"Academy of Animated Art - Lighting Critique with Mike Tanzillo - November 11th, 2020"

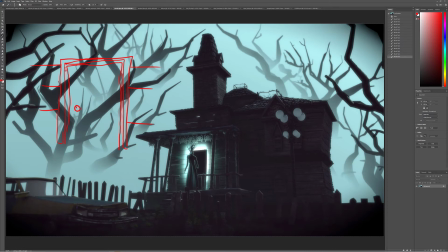So this, in this area, is where we're going to see light bleed. Because this is the opening. This is where there's a gap where light can escape. Where we're seeing here is light escaping from this gap where the door attaches to the house.
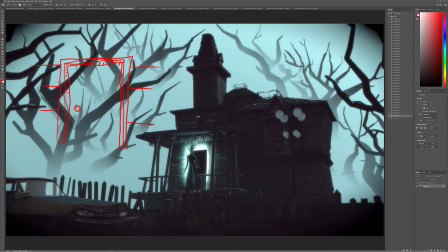And there's not really a gap there. Especially if we're not, like, it would be one thing if there's a ton of light coming through there, and then maybe it's just like seeping through this a little bit. But the fact that we're seeing it come out of these edges and not on this interior spot is problematic.
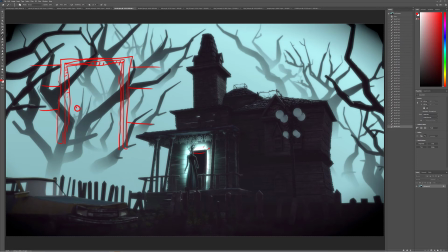And it feels a little off to me. So that was my note on that, and I hope that clarifies that, even though it's not my best diagram. I am, again, bouncing my daughter with my foot, so drawing while I do that isn't my best skill set. And this should answer the question of anyone who's like, hey, do I need to draw really well to get into animation?
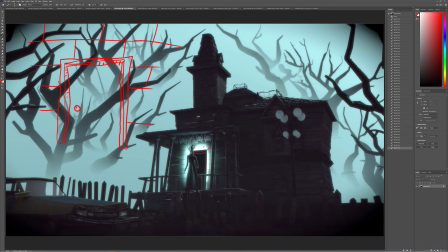No, you do not. You can be like Mike. All right. I'm going to quit drawing that.
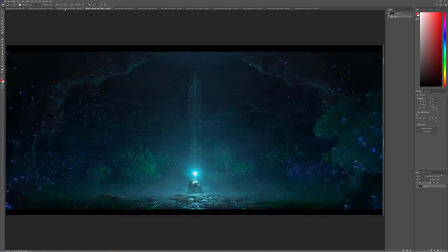Okay, Alfredo. So let's see, we've got these three. Let's go.
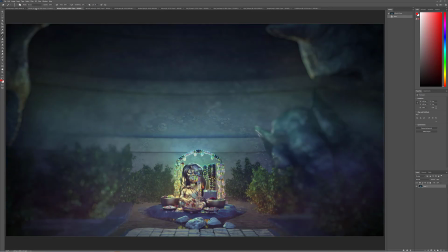We got your reference from Raya. Very, very cool. We got these three images here, and then we'll talk about, then there's Aaron too.
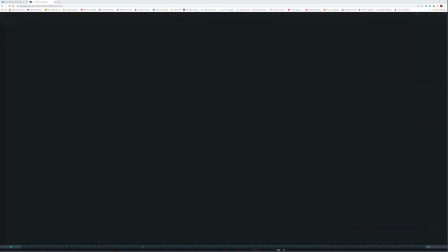So let's hop over into your video.
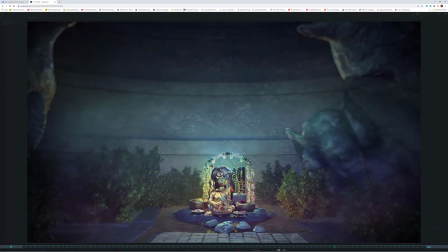So one thing about the camera move, I guess 'cause we're ramping up, it almost feels 2D, which is strange. Like it just feels like it's being scaled up. And also, like, I want to keep,
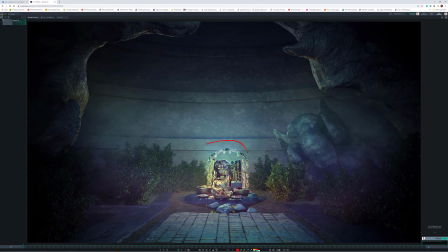like, the character goes from this part of the frame, let's go to the end, to there. So like it jumps from pretty lower middle to almost like at the bottom.
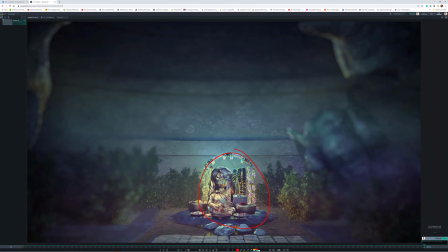So I would almost, when you're pushing in, keep the character up a little bit and really kind of push in down there. So that's step one on that. And two, from the look, let's go back in the stills just to take a look at the look.
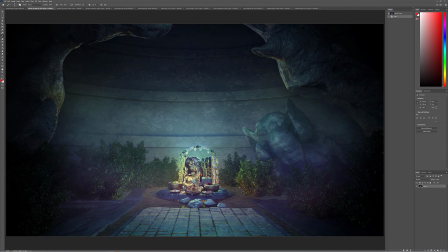So I think that the plants actually look really good. I think there's like lots of the specular highlights in there, which is nice. It's nice to get some shaping up in here. I would like to see some more shaping on this elephant because I think that's kind of a cool piece. But inside the central area here, this is what's going to need the most work.
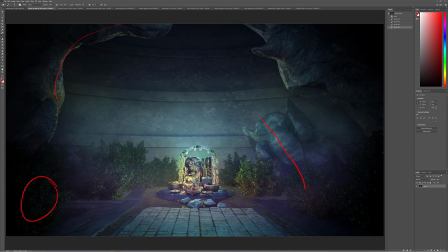And the biggest issue for me is that the amount of light that's hitting the character and hitting the sculpture doesn't match what we're seeing in the set. So like she's getting hit by a lot of light, right? Like just a bunch, like there's like it's like there's a big old light up above here and creating large swaths of golden brightness.
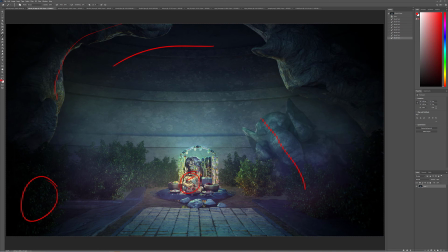And then there's these kind of like green kind of neon reflections in there. But I'm not really seeing that anywhere else. Like I guess there's a little bit in the flowers there, but it's not directional, and it's kind of feels like it's like omnipresent.
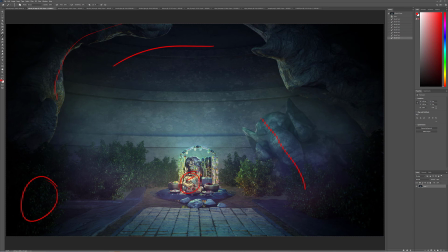So I think what we can do is isolate that down a little bit to a specific light source, because it feels like there's a light source in the middle, judging by, the fall off here and what's going on here. But like, I can't tell where at in this section it is.
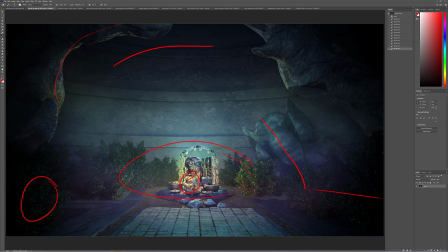Like it feels like it's actually behind her. So it would almost be like rimming her up a little bit. And then we'd just see some reflections in here. Cause again, this metal component, which you've turned her into a sculpture, she's not,
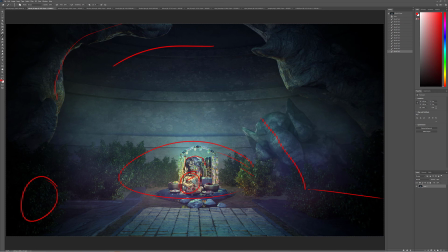when she gets hit with light, there'll be some of these, but most of her illumination is caused from reflections of things being illuminated around her. So just something to keep in mind there. And then watch out for these darker components in the flowers there.
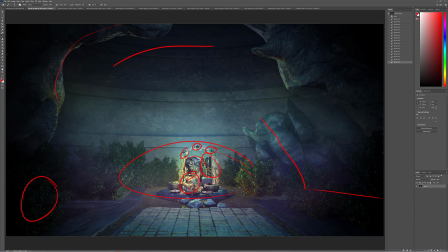You wanna create like a brighter core, because they have more transmittance in that, and you really want to read that in.
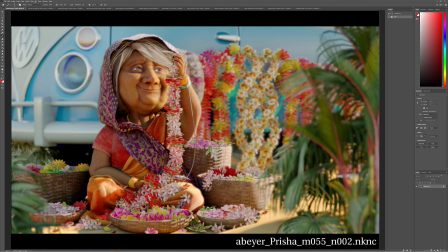Okay, last up, Aaron. Usually you go first, but sorry to push you towards the end here. Great update. Cool. I got your note on the headlights. We'll get to those later. This is looking really good. I think this is working out really well.